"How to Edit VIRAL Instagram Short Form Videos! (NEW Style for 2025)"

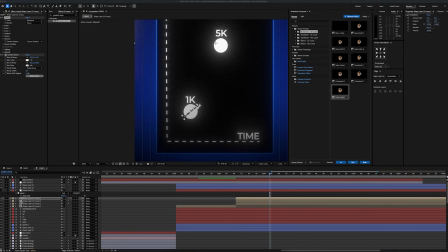[12:27]
Now with this done, I'm gonna duplicate two more times and change the render settings of the first layer to pieces and for the other two, set them as layer. And I'm gonna carefully mask each layer so we can add position and rotation to make it look more realistic.
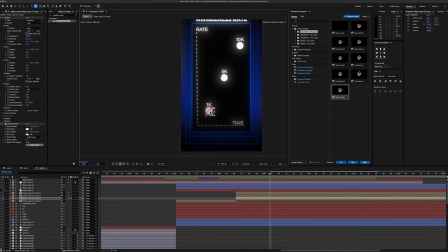[12:45]
Now we have three separate parts and before adding the keyframes, I'm gonna replace the anchor points to the center of the layers.
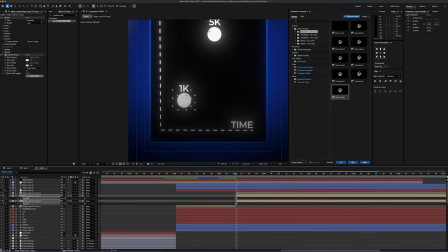[12:51]
With this being done, select both layers except the piece layer, add the position and rotation keyframe to start, and around 1 second later, change the position and rotation for both, and around 1 second later,
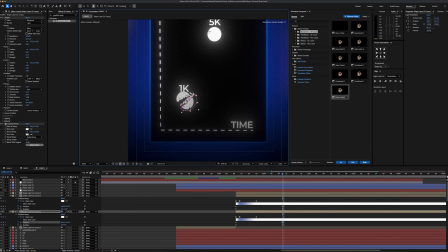[13:01]
change the position and rotation for both the top half and bottom half. That's it.
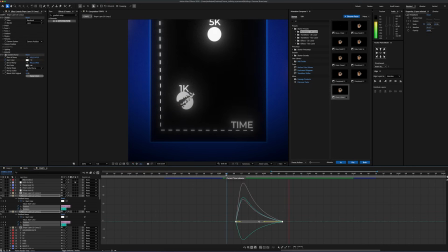[13:06]
Now all you have to do is repeat that on the other circles, so you can watch this part again and apply the effects for the other ones.
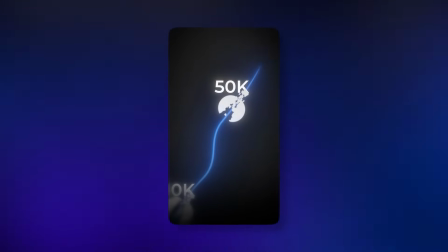[13:12]
Alright, so now we are done with our circles, now we'll make our curve line. First off, I'm gonna grab a pen tool and enable the stroke and make it blue.
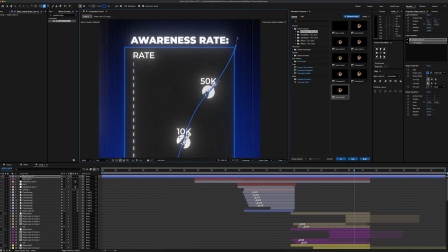[13:22]
Now, let's draw a curve line but make sure that when it hits the ball, the impact starts from the point where the cracks actually appears, so it feels natural.
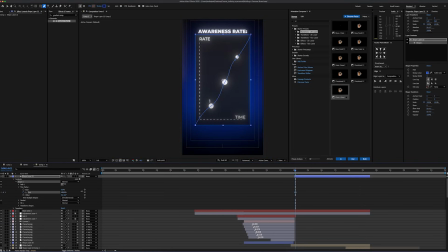[13:29]
Then, let's add a trim pad into our shape layer and set the first keyframe to 0. And at the end of the scene, set it back to 100.
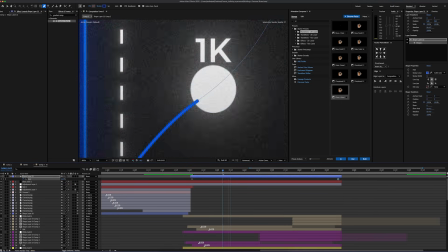[13:36]
This part is very crucial because we're gonna use the time remapping.
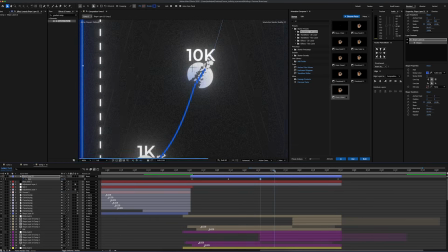[13:40]
That means we'll adjust the speed of the line's movement so that just before the shape layer's crack, the line is in the right position.
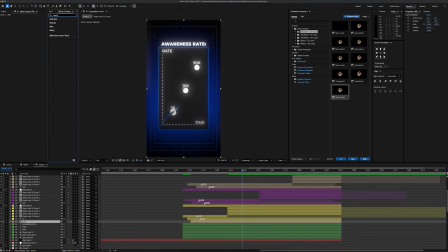[13:46]
After that, we're gonna pre-compose the shape layer and add deep glob effect and set the exposure settings to 0.23.
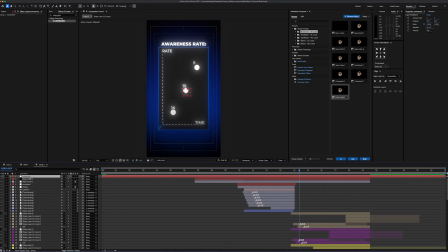[13:52]
With this being done, I'm gonna create a null objects and connect all the layers to it.
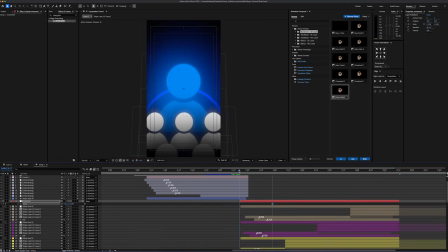[13:56]
Then set the scale around here 115, then right before the scene ends, set it to 100.
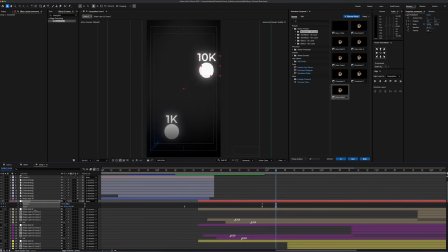[14:02]
Now, I'm adding position and scale keyframes so we can quickly zoom into our line and follow it throughout the scene.
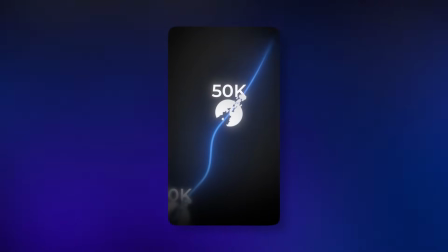[14:08]
We're almost done, but we can make it even better. First off, I'm creating an adjustment layer and adding wiggle position effect.
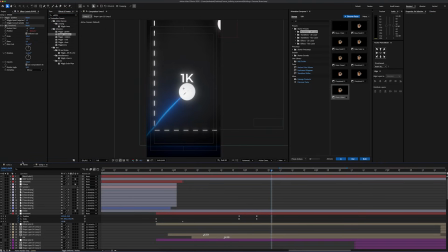[14:16]
And just before the crack, I'm adding keyframes and setting both to 0. Then 1 frame later, I set the wiggle speed to 37 and about 10 frames later, I set it back to 0 again.
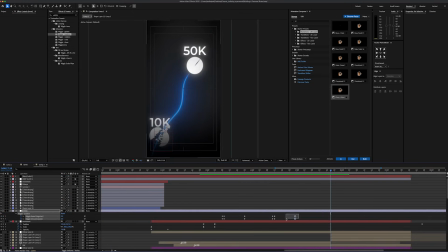[14:29]
And I'm gonna repeat the same process for the other two layers. Then we'll add a blur to the edges.
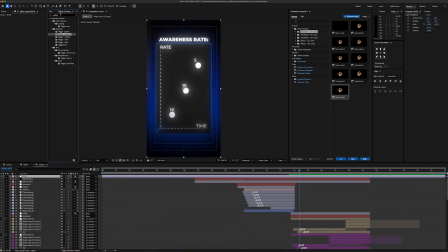[14:34]
To do this, I'm gonna create the adjustment layer and apply the fast box blur effect. And set the blur radius to 15, then grab the rounded rectangle tool, mask the layer slightly smaller than our scene. Don't forget to enable the inverted mask and finally set the feather around 360. That's the end of this tutorial guys.
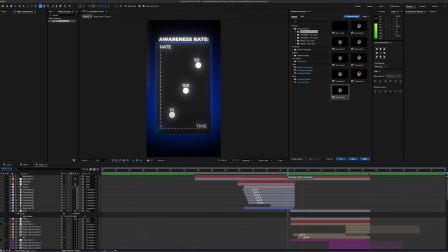[14:51]
If you have any questions, let me know in the comments. I will also share the project files so you can also check it out, and God bless all of you guys.